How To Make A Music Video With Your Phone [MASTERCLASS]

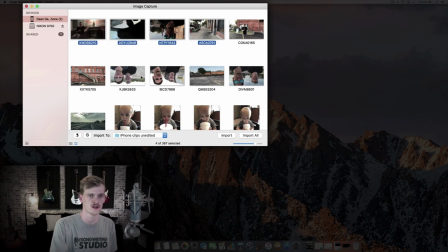37:29 I have all these options to choose from. I could select multiple at once if I'd like. Then I can also select where I want them to import to.
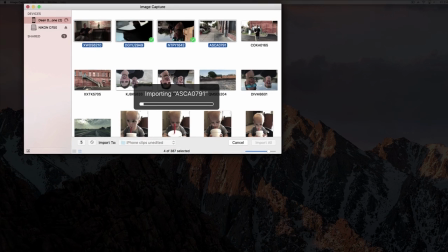37:37 Then when I've made those things I can hit import and they'll start loading and then once it's imported you just drag it into your project like I showed you before. So there you have it guys that's how you import footage from your phone to your computer. When you're trimming your clips here's the big thing we want you to keep in mind. Generally you should be changing shots every three to five or six seconds.
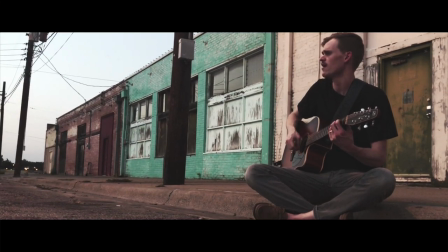38:03 You don't want to hang on one shot forever because it can just get a bit boring and you'll lose your viewers attention.
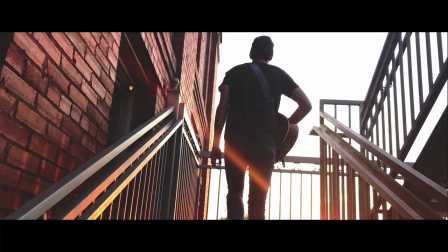38:11 Changing your shot every few seconds or bringing in a new angle or new scene can really help the flow of your music video. And here's one creative idea before we close out this video. You can actually change your shots in line with a beat and the tempo of your song.
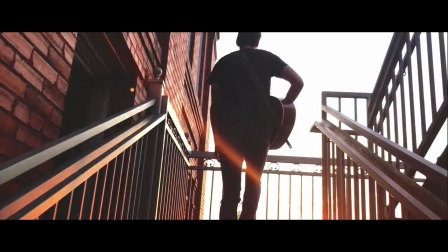It creates a really cool connection between the audio and visual elements. So that's it for trimming. It's pretty simple just make sure to keep things moving.
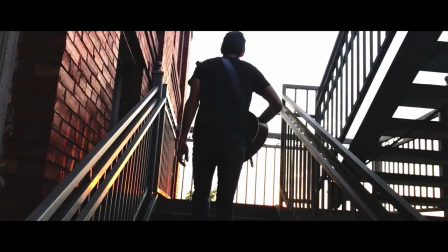38:46 You may have been wondering how do people get those cinematic black bars onto their footage
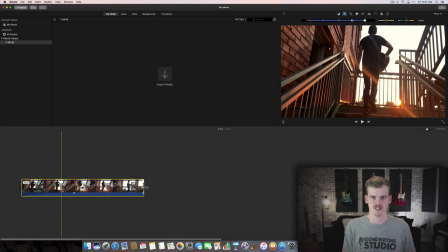38:52 here's how to do it so if you're working in iMovie there's actually not a built-in way to do it so I'm going to show you how to do it by going to the internet and downloading a
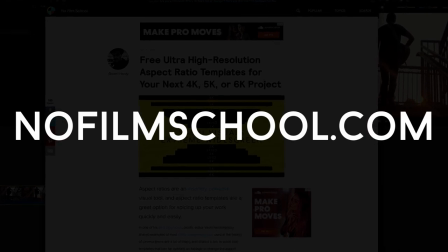39:00 simple tool so you're going to go to no film school calm you
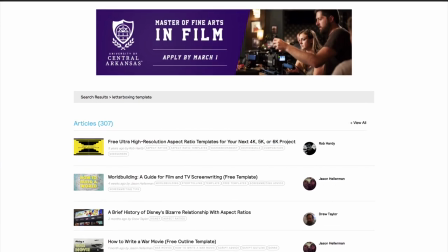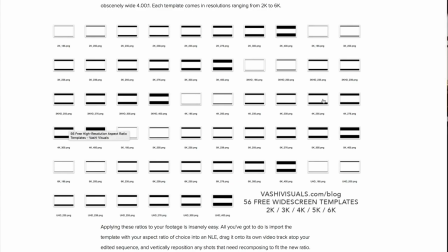39:09 can scroll down and there's a bunch of templates there but we're gonna choose 4k 255 right here so it's a PNG it's downloading alright
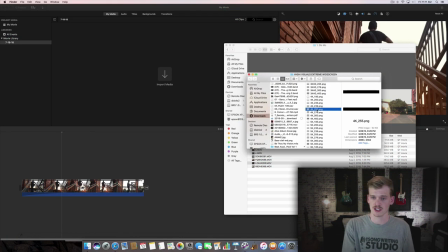39:19 so I downloaded that from the website and I'm gonna drag 4k 255 in
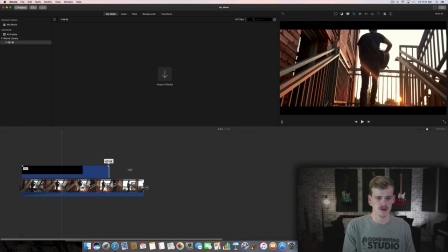39:24 then I'm gonna make it for the length of my video so you can see now
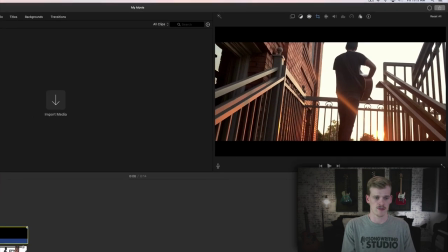39:29 that those black bars are there except it's gonna actually automatically try to add a Ken Burns cropping
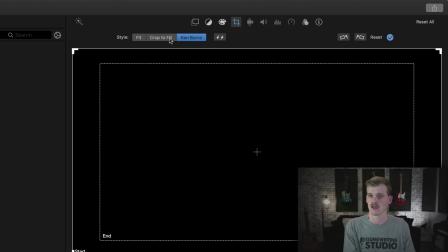39:35 effect to it so we want to click off of Ken Burns and click crop to fill or fit figure those will work.
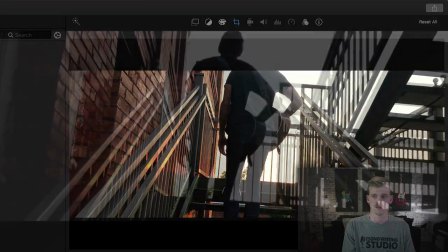39:42 So now we can see our whole clip with the letterboxing.
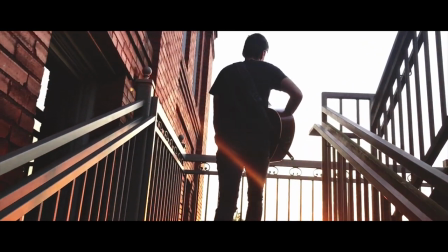Alright, we can't finish this course without talking about how to get good looking fonts and text in your music video. Because here's the deal, sometimes I see music videos or lyric videos that are made in iMovie and they use one of the classic
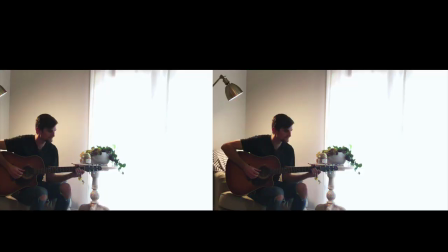40:13 stock fonts that iMovie gives you and to me it's just a dead giveaway that it was done on iMovie and it just looks kind of cheap.
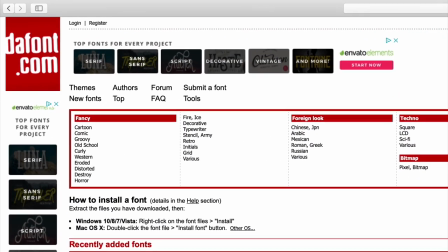40:21 So here's what you can do. You can go to defont.com and you can find millions of
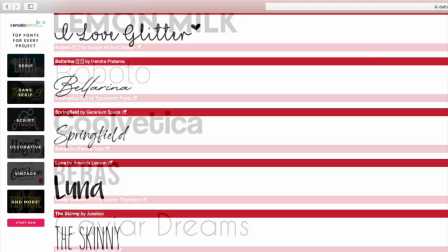40:28 awesome looking fonts and then you just click and download the font that you're after. Then when you make a text box in iMovie, that's so hard to say text box, this font will show up as an option for you to use.
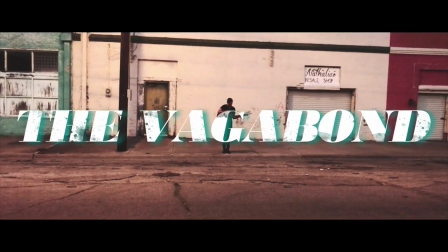40:41 If you have one that's specific to your artist or band name Then go with that or you can get a unique
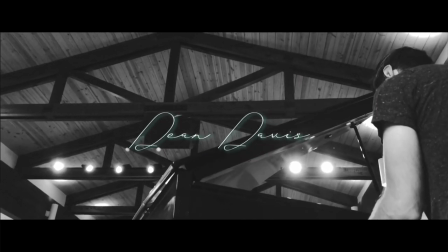40:46 text for every video that you do if you feel like it matches the feel of that video So this isn't that hard. It doesn't take long to do and please do yourself a favor Don't use the cheesy stock fonts in iMovie. I want to show some of the like the The sparkly text where it like comes across and zings off